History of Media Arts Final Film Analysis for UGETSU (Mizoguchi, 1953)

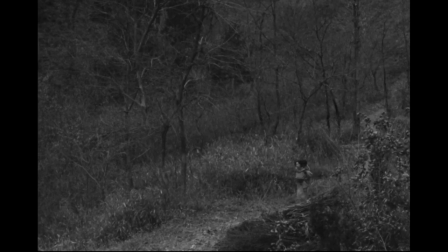[5:52]
In this clip, the utilization of long takes and conjunction with overhead angles after the mother is stabbed creates a sense of
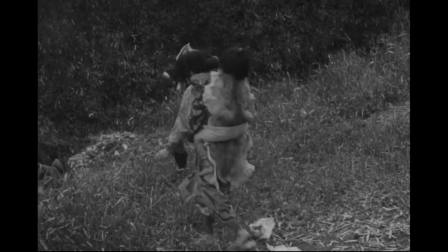[5:58]
unease within the audience as we are forced to observe the vulnerable condition of the mother and her child as their stolen food is ravaged.
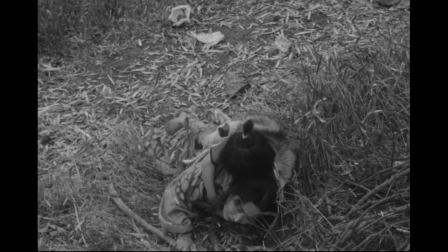[6:04]
The unstable camera movement only further enforces the hectic nature of the film.
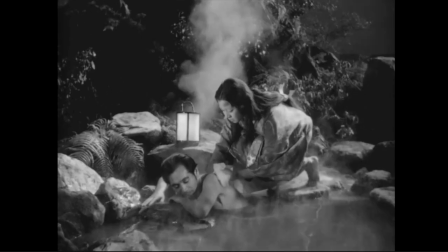[6:09]
Because of Mizuguchi's subtle portrayal of apparitions, many dispute whether the horror component of the film comes from the supernatural or from the mise-en-scene of the story itself.
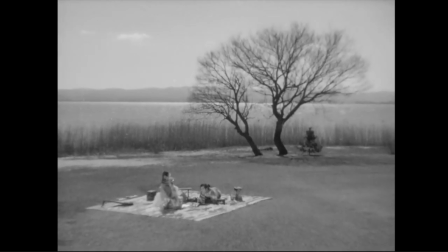[6:18]
In the case of Mizuguchi's mise-en-scene, it may seem far-fetched, as to many Ugetsu is advertised as a ghost story,
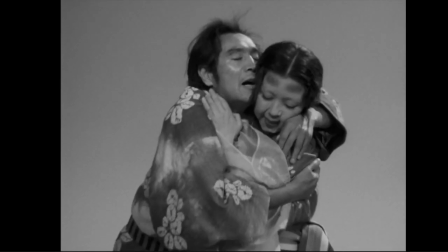[6:25]
and on the surface storylines such as the aristocratic ghost lady in some way fit the western standard of ghost tales.
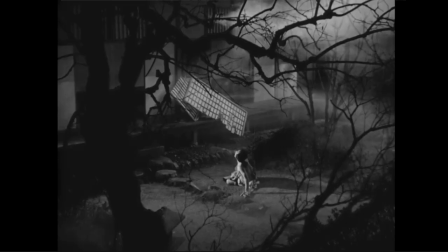[6:30]
However, as seen in the scene breakdown, Mizuguchi is not concerned with creating horror through make-believe, and instead emphasizes the horror of reality these characters live. Even the ghosts who haunt other characters, such as the ghost of the aristocratic lady and the mother at the very end, are motivated by struggles presented to them in their waking life.
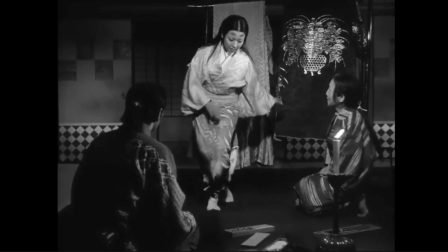[6:47]
The ghost lady lost her husband when she was alive, leaving her vulnerable, as men in Japanese society are often the breadwinners of the household.
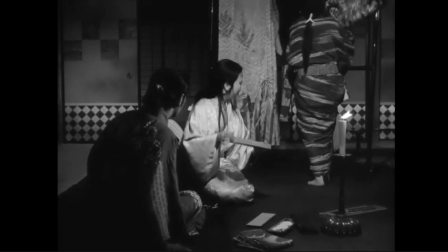[6:54]
In an attempt to not only evade loneliness, but maintain her luxurious lifestyle, she seduces the potter and convinces him to marry her.
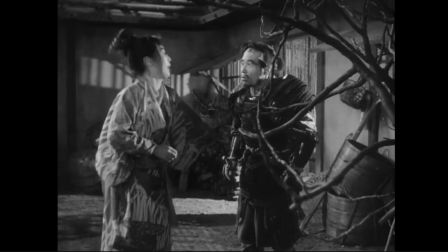[7:01]
The idea that success always comes at a cost is depicted again in the parallel storyline between the brother who dreams of becoming a samurai and his wife.
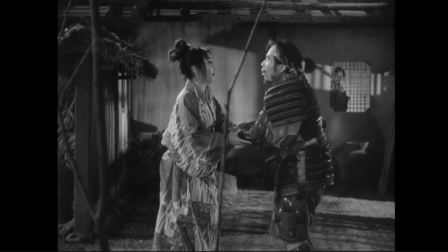[7:08]
The horror of this situation is presented to us in the confrontation between the wife and her husband,
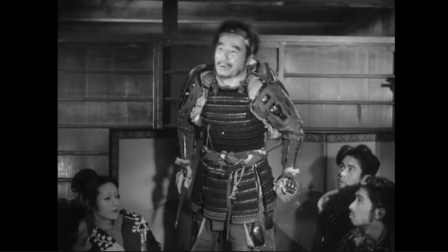[7:13]
after he becomes a famous samurai and she, left to her own devices, is forced into prostitution in order to survive.
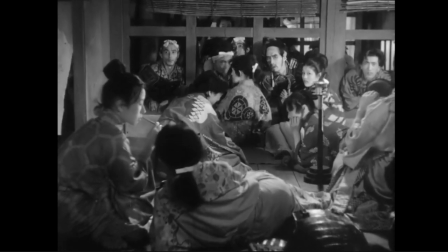[7:19]
This confrontation horrifies because of how realistic it is. The realism of this dynamic is the true horror, and does not rely on the supernatural.
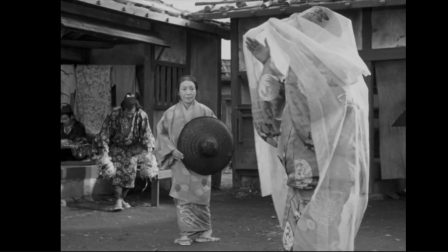[7:28]
This does not, however, diminish the pivotal role the spirits occupy in the film. The blurred line between reality and spirituality is presented within the settings depicted as hellish landscapes.
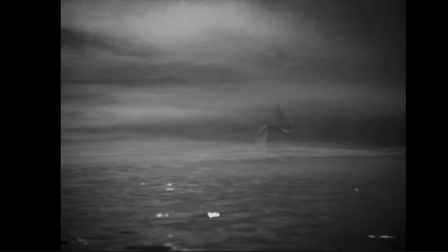[7:37]
Death and despair are at every corner, especially with the raging war and ceaseless raids that have destroyed villages and split up families.
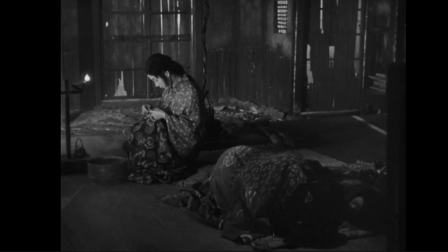[7:43]
This is only exaggerated by the ending, where the husband, instead of being held accountable for his actions throughout the story is absolved of wrongdoing by his forgiving wife
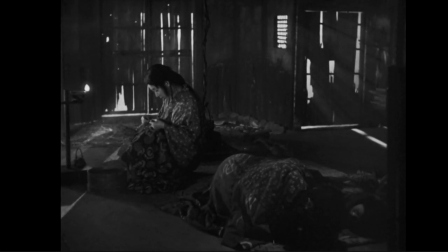[7:51]
who manifests into a ghost in order to assist him upon everyone's return to the village.
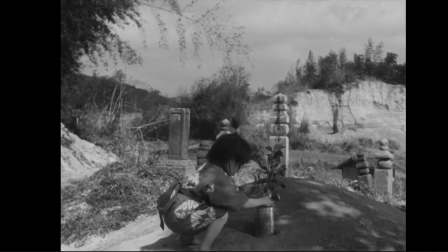[7:56]
In choosing to represent the ghost in such drastically different ways Mizuguchi depicts the hardships of the husband's journey as paranormal intervention in his plans to achieve wealth.